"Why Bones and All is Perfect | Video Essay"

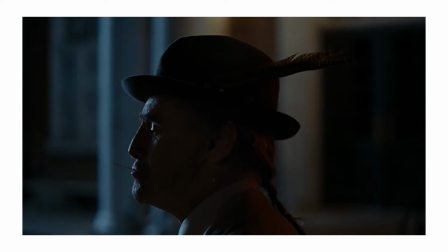looks very appetizing almost some of the cinematography is also
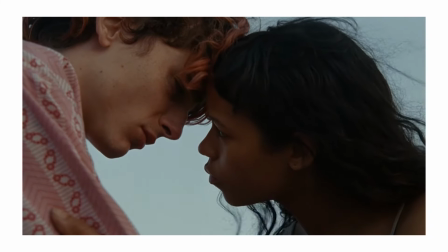very metaphorical and impactful much like call me by your name my favorite
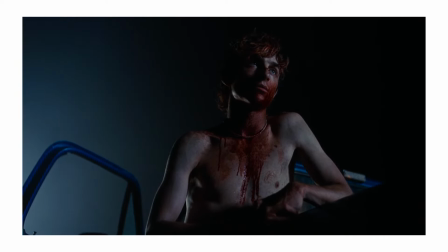scene in this film is one where i'm not going to spoil it because i need you guys to watch
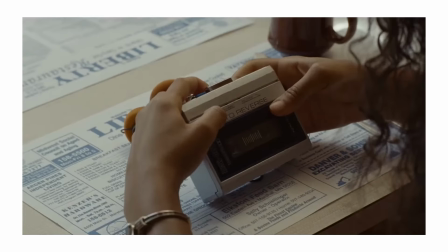this it's one where maryland lee have like a altercation let's put
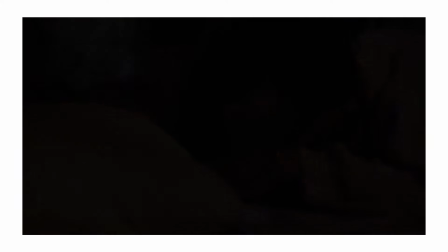it with somebody inside a house and inside the house
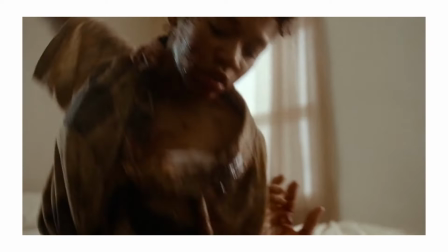the most brutal disgusting let's put it as a crime
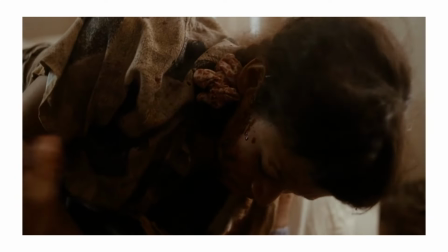is happening and there's loads of noise and like static and this is all to do with
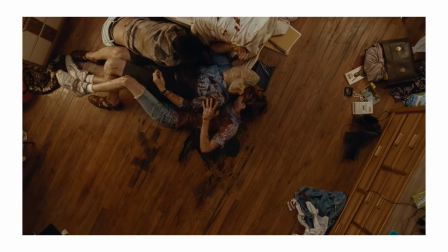Trent Reznor and Atticus Ross's score which is also amazing I'll get onto this later but static is
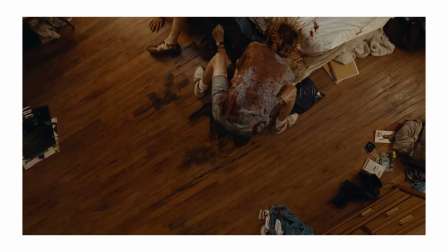very noisy and like your ears are pounding and then it cuts the outside and
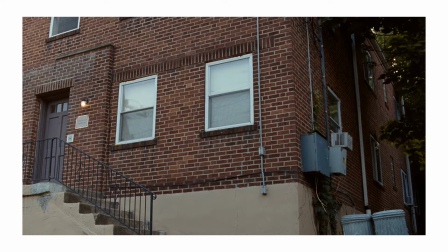it's just silent and it's just peaceful and there's nothing happening and
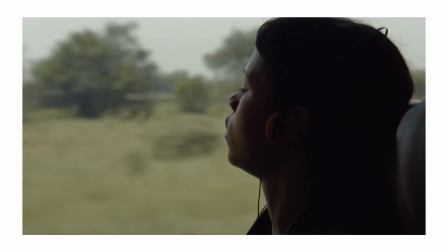i feel like this is really metaphorical and it links to like one the
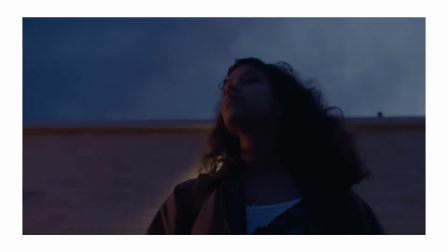thing that gets said earlier in the film okay i'll give a spoiler warning
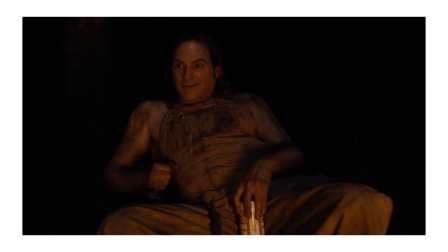now i'll put on the screen when to skip to there's a character called character called jake who's like a i don't know how to explain it like a like a hobo he's also a cannibal and he's played by mark michael stallberg i think his name is um and he says to lee you
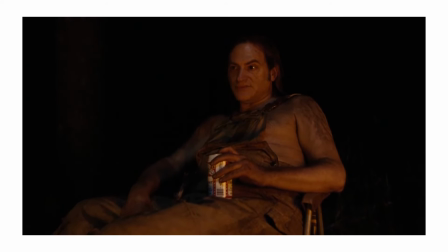look like the kind that's convinced himself he's got this under his
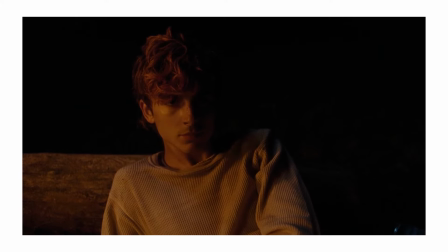time but you pull on one little thread and
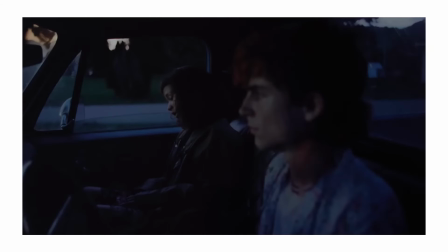i feel like that links to this scene i'm talking about
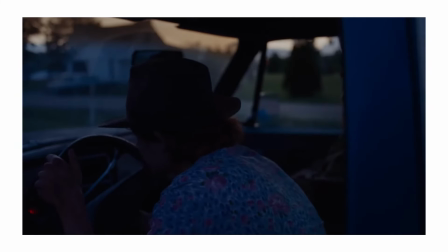where these two characters look like they have everything in control and then as soon as one thing goes wrong everything goes
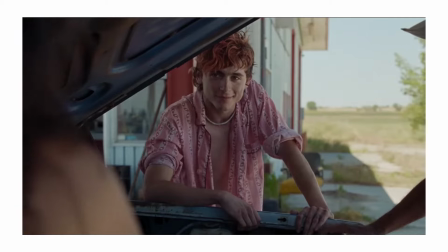wrong and it also too links to the expression not waving but drowning
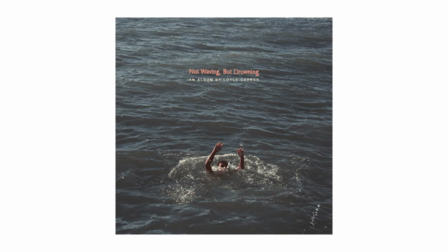one of my favorite artists lul carna has done an album called not waving but drowning which is based on a poem i'm not sure who the poet is but
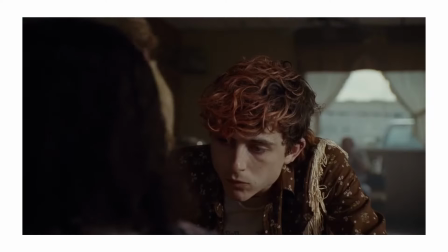it's sort of like a saying about somebody who like jake said somebody who's putting on a brave face who looks like they're okay but
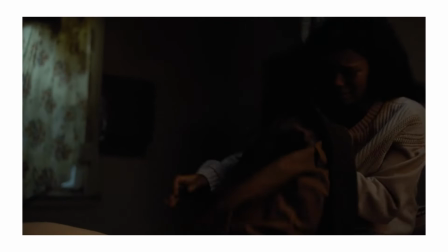then inside they're really getting destroyed they're they're sad they might be completely different
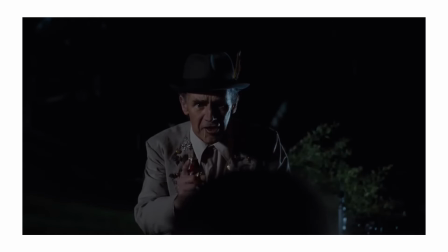inside and i feel like that that's very powerful colors
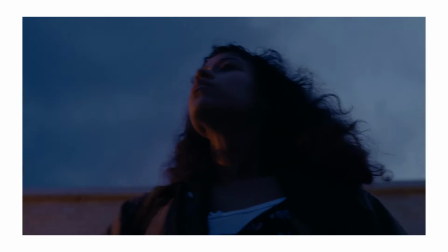are also a huge part of this film and having learned about this thing called semiotics in
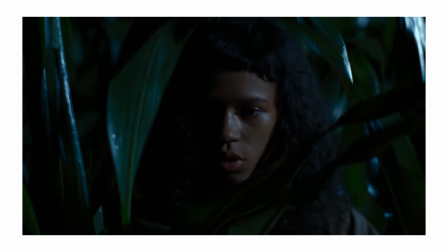media studies which is like a theory that everything is a sign for something
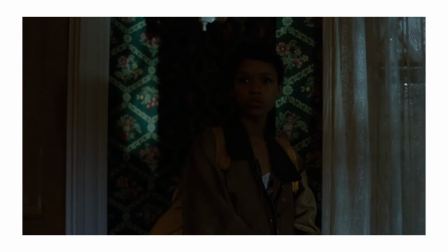else in any aspect of media and watching it on a second time when i was able to actually like analyze things rather than just
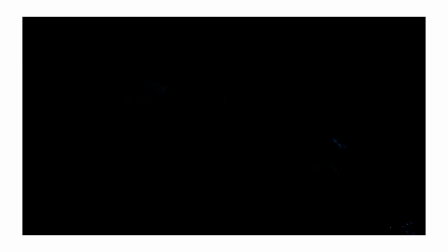uh letting the story soak me in i was able to catch like a lot more meaning there's a scene that stood out to me which takes place in a
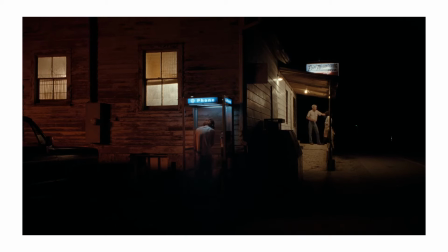phone booth and it has lee played by timothy chalamet who's talking to his sister in the phone booth and there's red and blue neon lights shining over him drowning him in color using
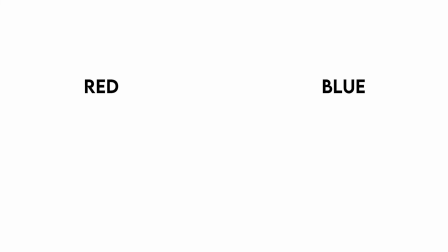semiotics the color of red you could often analyze as associating with anger and violence and the color blue could connote
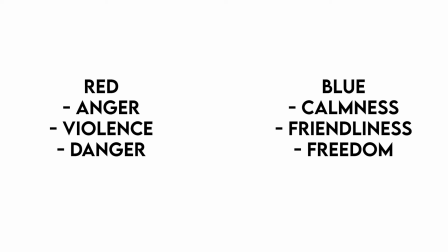something like calmness and friendliness and i think these are these are lee's like two sides
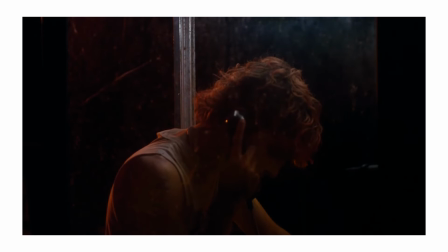and i think luca guaranino sums it up perfectly lee also has red which i think
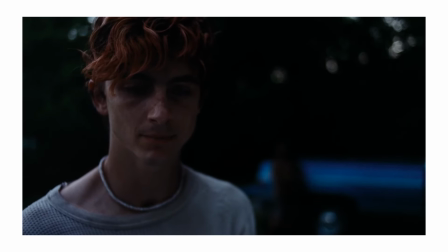could connote that the anger and violence side of lee is
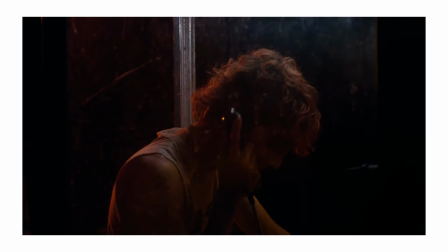sort of overpowering the calmness and the friendliness of him and i think that's that's a very it's a very cool detail i don't know if it was meant to be but that's what i took from it i also noticed the fact that
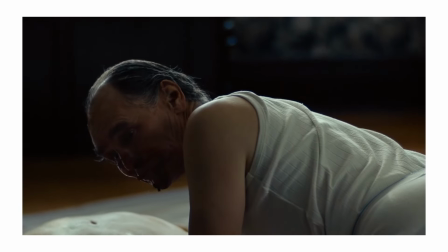whenever the characters uh they call it feed basically when they ever whenever they eat a human they're they're displayed with the human's
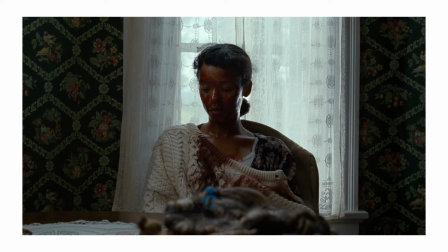blood drenched on white clothes it's mostly white clothes or for
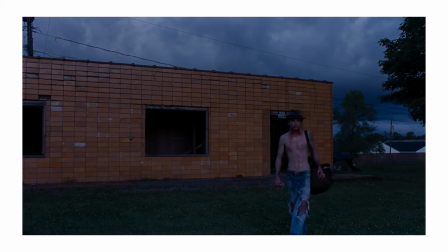example Lee's like pale white body and this could just be me but it almost says something the color white using semiotics again often connotes like purity and something good or heavenly or angel like and then by covering it in blood and this